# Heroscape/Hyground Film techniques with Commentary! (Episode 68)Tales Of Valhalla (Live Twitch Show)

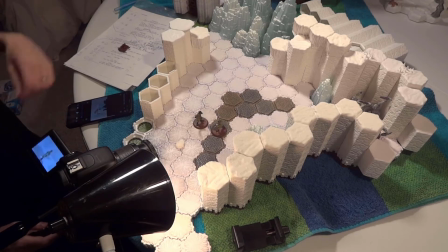everybody it's Ryan here again I'm just gonna give a little bit of a commentary
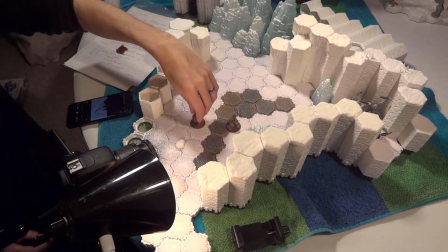on some of these shots, these fast-paced shots that we're doing,
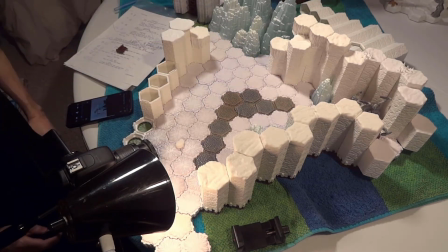because I feel like I need to just give a little bit of input in what's going on in the process of making these shots,
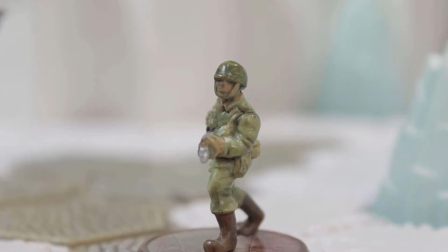so I might interject every once in a while, but until then, enjoy the music.
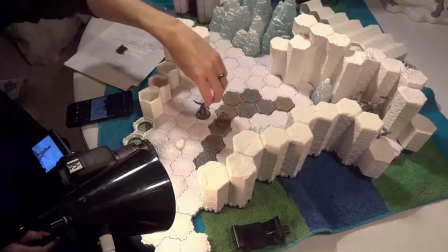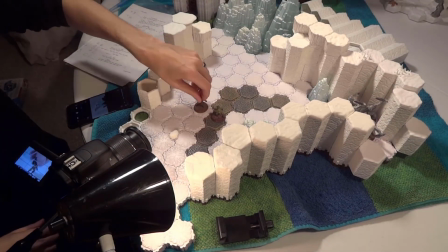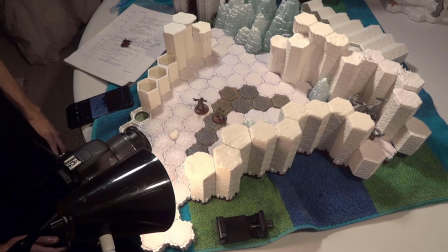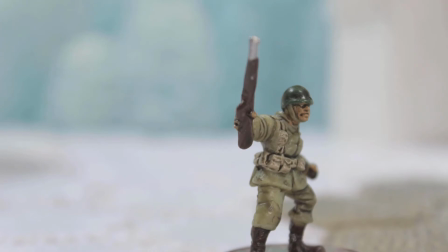I will point out now, these shots that I'm currently doing, they are for the most part close-ups, because I've already did the wide shots.
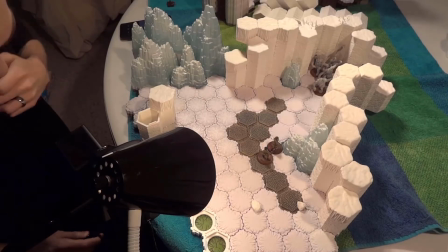So wide shots are completed, they look good, so I just do some close-ups just to fill in any gaps that might happen in the editing process.
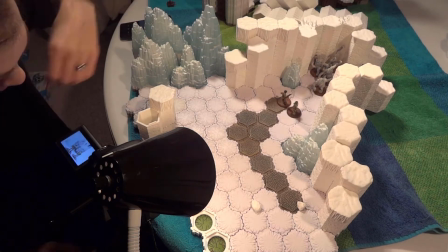So I might use these close-ups, I might not. It just depends on how I edit.
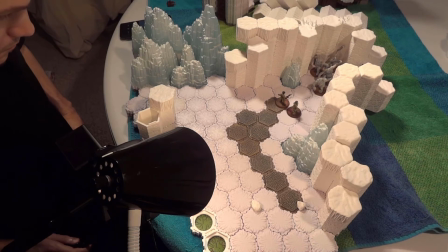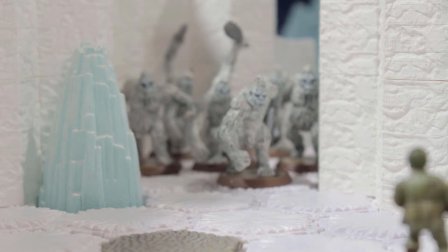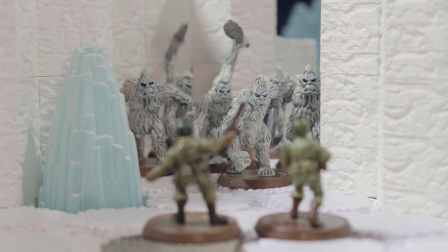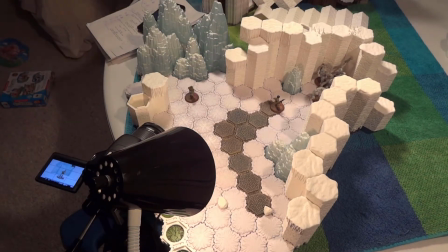I want to make one more point too. You can see I'm adjusting the terrain set as well as my camera.
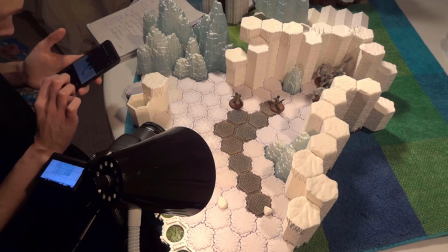And I'm actually, this is going by very quickly, but what I'm going through is I'm going through like the wide shot that I did before
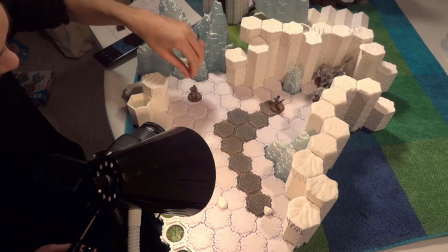to match up the close-ups with the wide shot as much as possible,
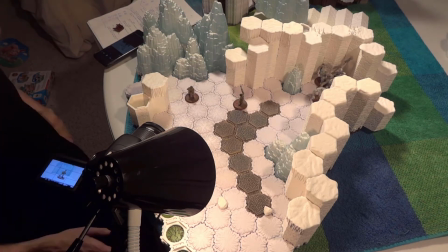keep the continuity where they're supposed to stand and such and that.
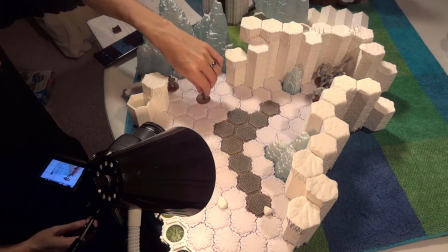So I prepare for that before doing the actual animation.
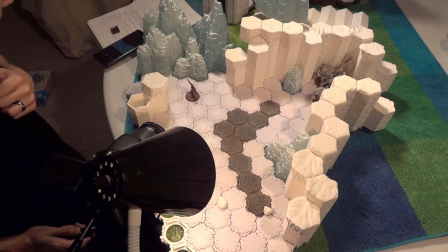So you see that a little bit in these shots, not just this one, but some of the ones before I was doing a little bit of preparation as well.
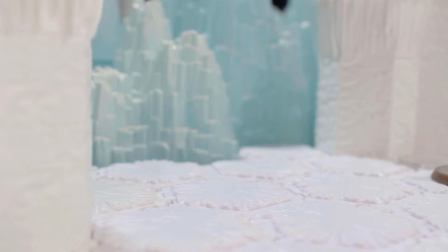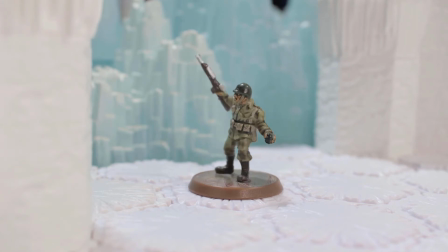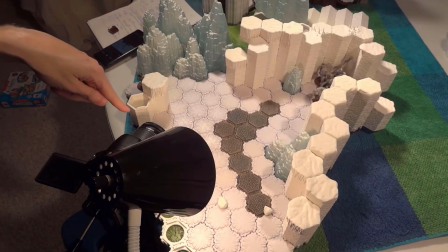okay so we're finished animating this the shots should look good so
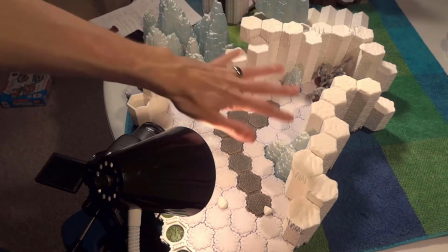we are done with all these shots now we've just got to tear down all
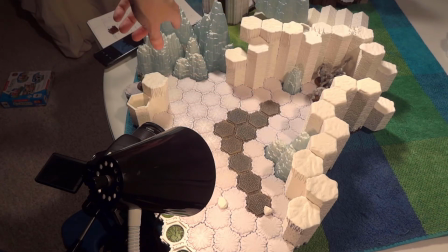these terrain sets and build up more terrain sets to animate with so we'll get started with that next and
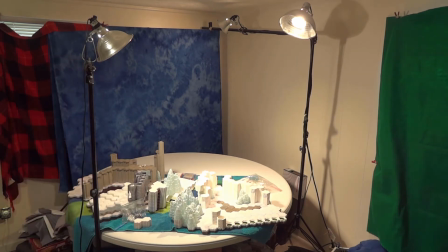this is a process we usually do not see you guys usually do not see just me tearing down the sets you see me you've
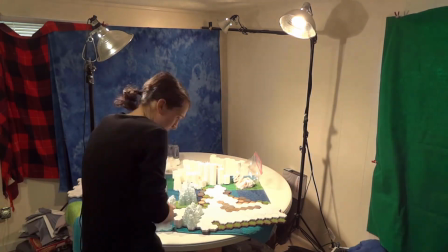seen me build up sets sometimes but it's rare that you see me actually tear down the sets and what it takes very time consuming but it's it's necessary in
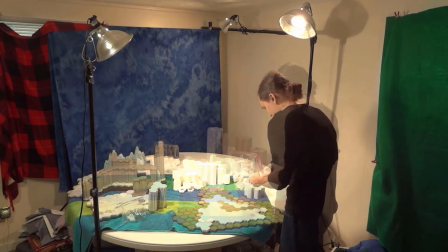the process and and I mean it takes time to get all the pieces off the terrains get them in correct piles in preparation
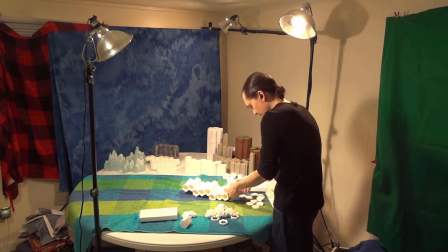for the next scene which I'm going to do the next terrain set I'm going to do which is a big one it's it's it's a It's going to take up
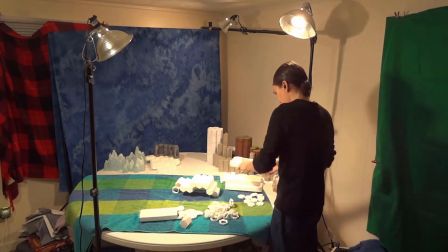nearly the whole table.
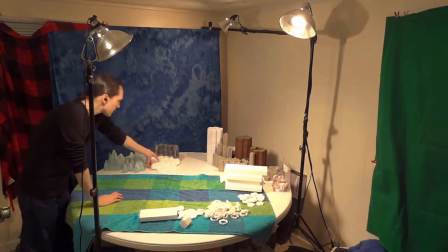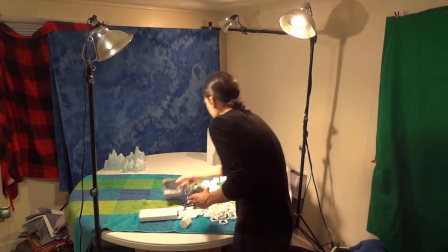And so I'm tearing everything down. I'm getting everything prepared.
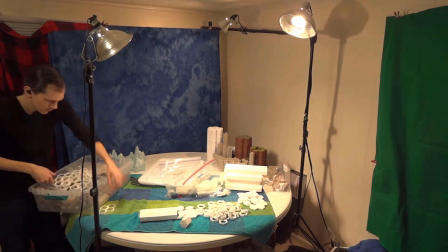Because I don't have anything drawn up for this terrain set like I usually do.
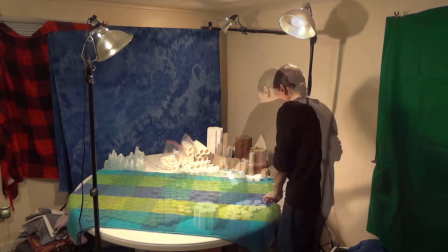I usually do things through virtual escape. Build everything through virtual escape.
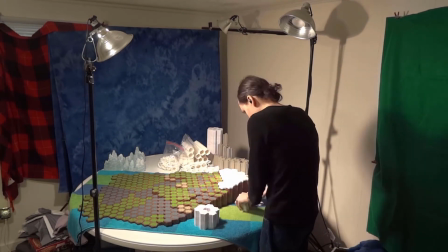But I just had an idea in mind for this terrain set.
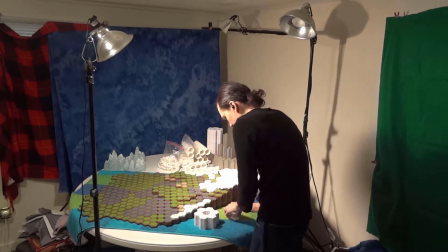So I'm just going basically in my head. which usually it takes longer doing that but that's what I'm doing for this one